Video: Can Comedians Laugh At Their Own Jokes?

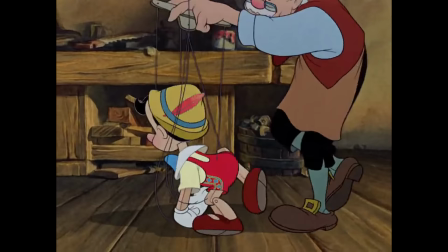It's a fair point, but on the other hand, what's so wrong with slyly manipulating the crowd?
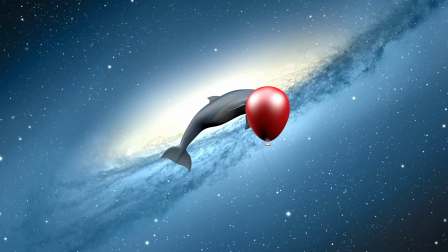After all, there's clearly an art to it. Jimmy Carr's space dolphin helium laugh may be ridiculous, but it also serves a purpose.
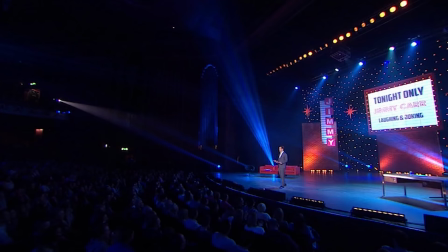He'll often deliver a provocative joke or put-down then laugh at the audience's response,
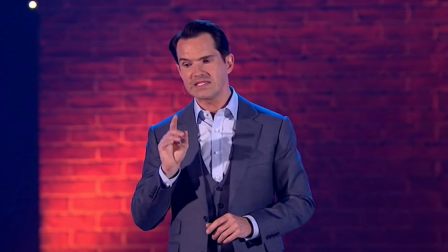subtly reminding them to not take the joke so seriously.
Well, I'll say to you what I say to all aspiring presenters that I meet.
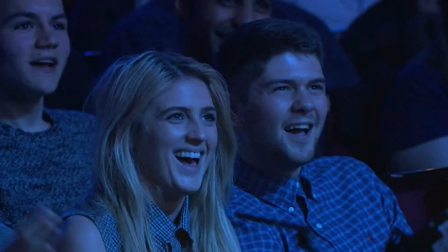I'll have an Americano, please. Oh,
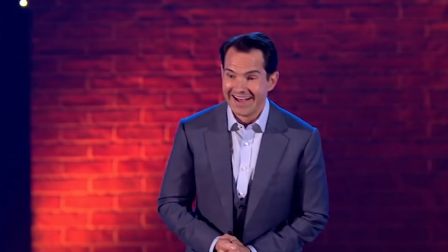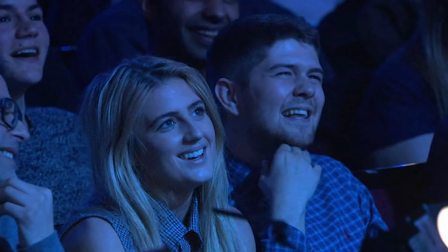I fucking love my job.
The same goes for Bill Burr.
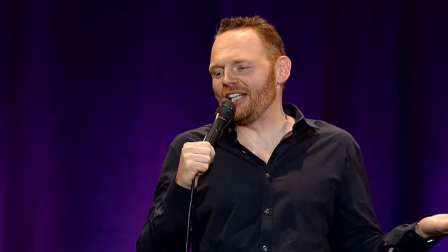He'll say something he knows will get a rise out of the audience before letting out a trademark cackle.
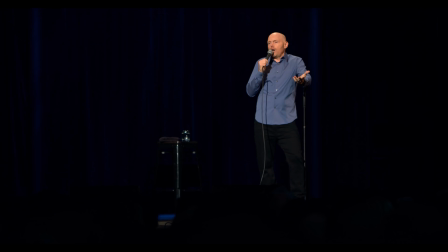If you're reacting negatively, you're also falling into his trap.
I had no idea how difficult it was to be a white woman in the United States of America. Evidently, it's really difficult.
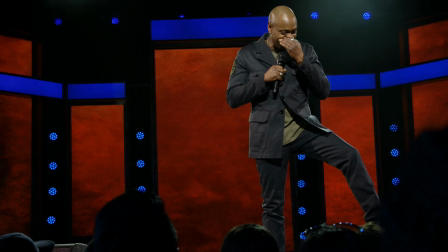Laughter is also a great tool to build suspense and momentum.
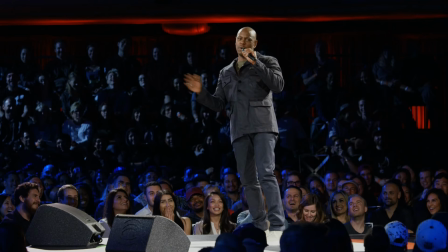Here, Dave Chappelle takes a quick chuckle, adding a couple beats of suspense before delivering this spectacularly ballsy punchline.
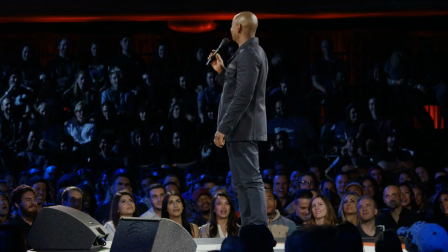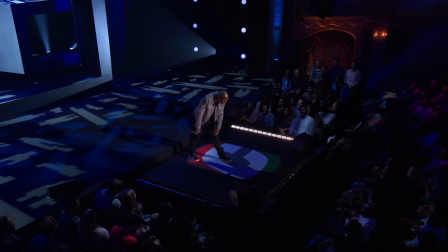Anyone familiar with Chappelle will be more than used to seeing him hunched over in the middle of a joke, slapping the mic on his knee, and even running up stage.
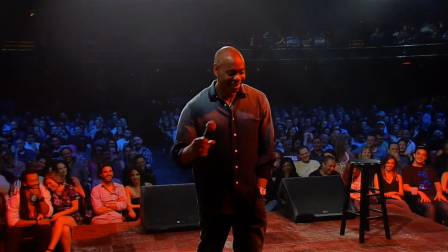You could say this happens in the moment, but it also gives Chappelle and the audience a few moments to breathe,
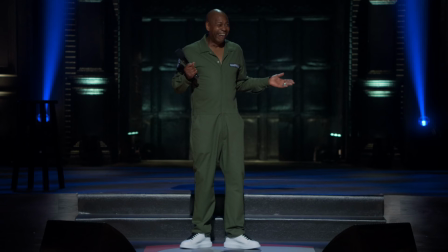and regularly escalates the audience's response to a joke.
This is how I feel inside!
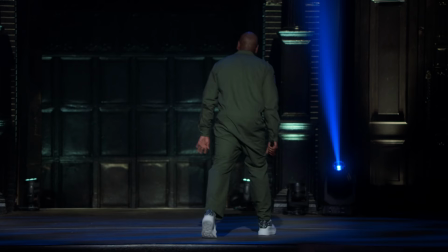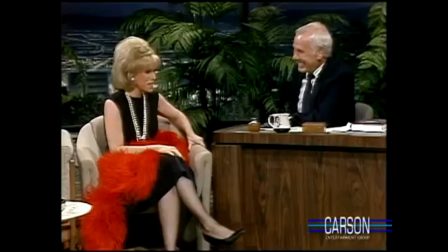On the other hand, if laughter serves to ingratiate the comedian with the audience,
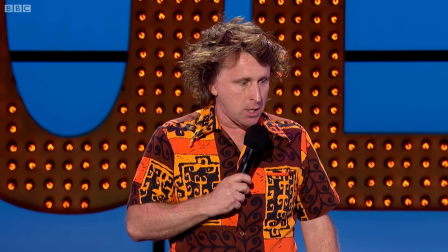a straight face will often emphasise a peculiar point of view.
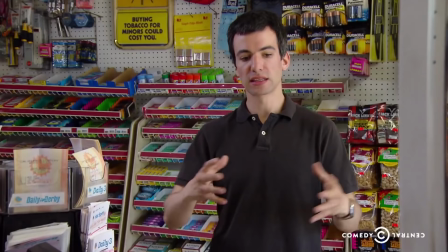Comedians like Stephen Wright, James Acaster or even Nathan Fielder are all lovably serious.
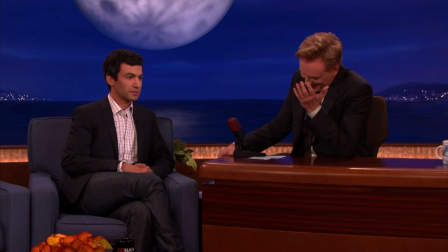When they do break, it seems completely unintentional.
Why are you wearing your sunglasses when you're looking at male pornography? I, you know, what I do in my own time is what I do.
You can actually track how James Acaster's approach to stand-up has changed.
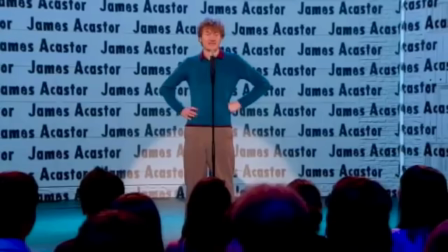The smiley affability of his early appearances has given way to a persona that's far more straight-faced.
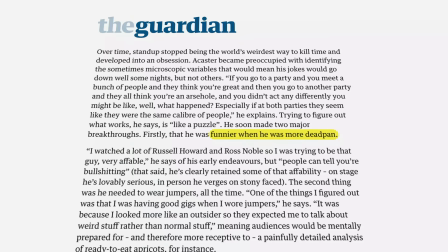Acaster recalls the realization that he was funnier when he was more deadpan,
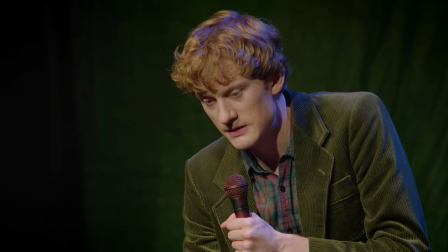even noting how his shows would go better when he wore jumpers because it made him look more like an outsider.
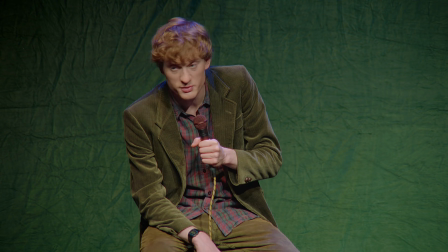I woke up, I knew it was going to be a bad day, my electric toothbrush died in my mouth that morning.
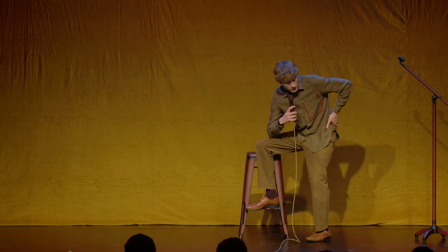Although, who's to say these performers don't occasionally break their persona to win the audience over?
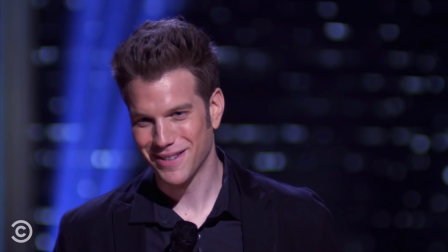The closest Anthony Jeselnik usually comes to laughing is when he gives the audience the kind of snide grin a serial killer would give to one of his victims. Yet in Fire in the Maternity Ward he does genuinely seem to laugh.
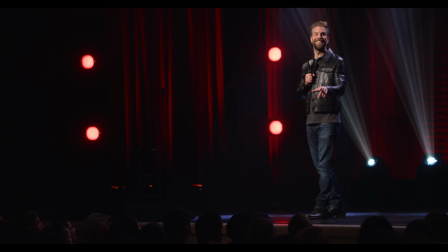Murder-suicide?
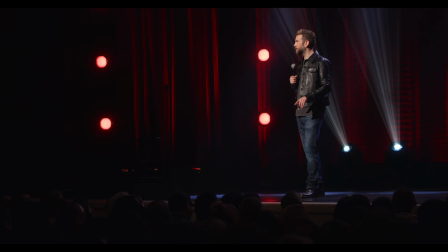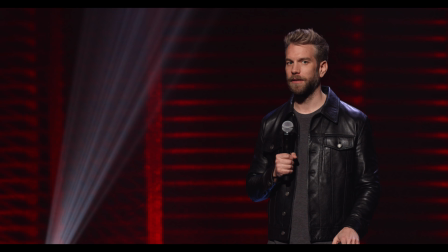Shut up!
However, viewed more cynically, it also serves a purpose.
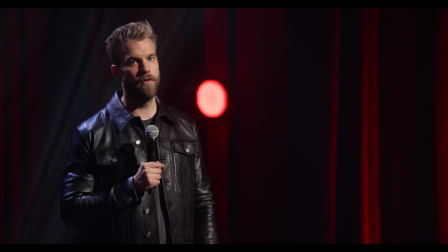The laugh comes over four minutes into a routine about murder-suicide.
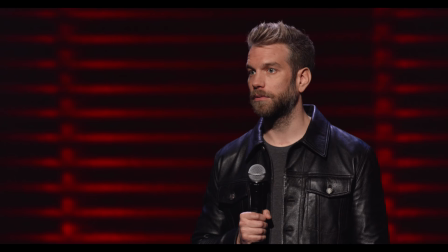It breaks the tension in the room and gives Jeselnik a platform to deliver his final punchlines.
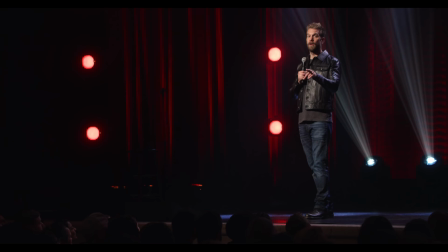You can quite clearly hear him pause to wait for the audience to respond.
Murder, suicide?
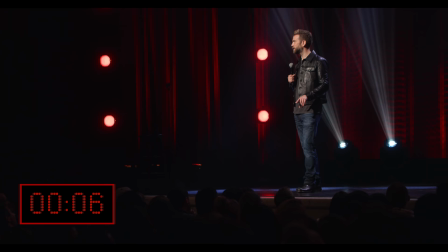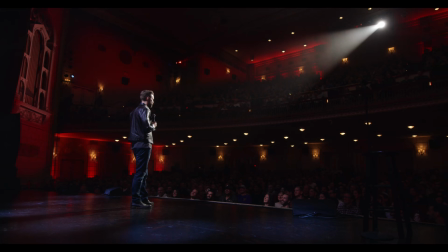Shut up!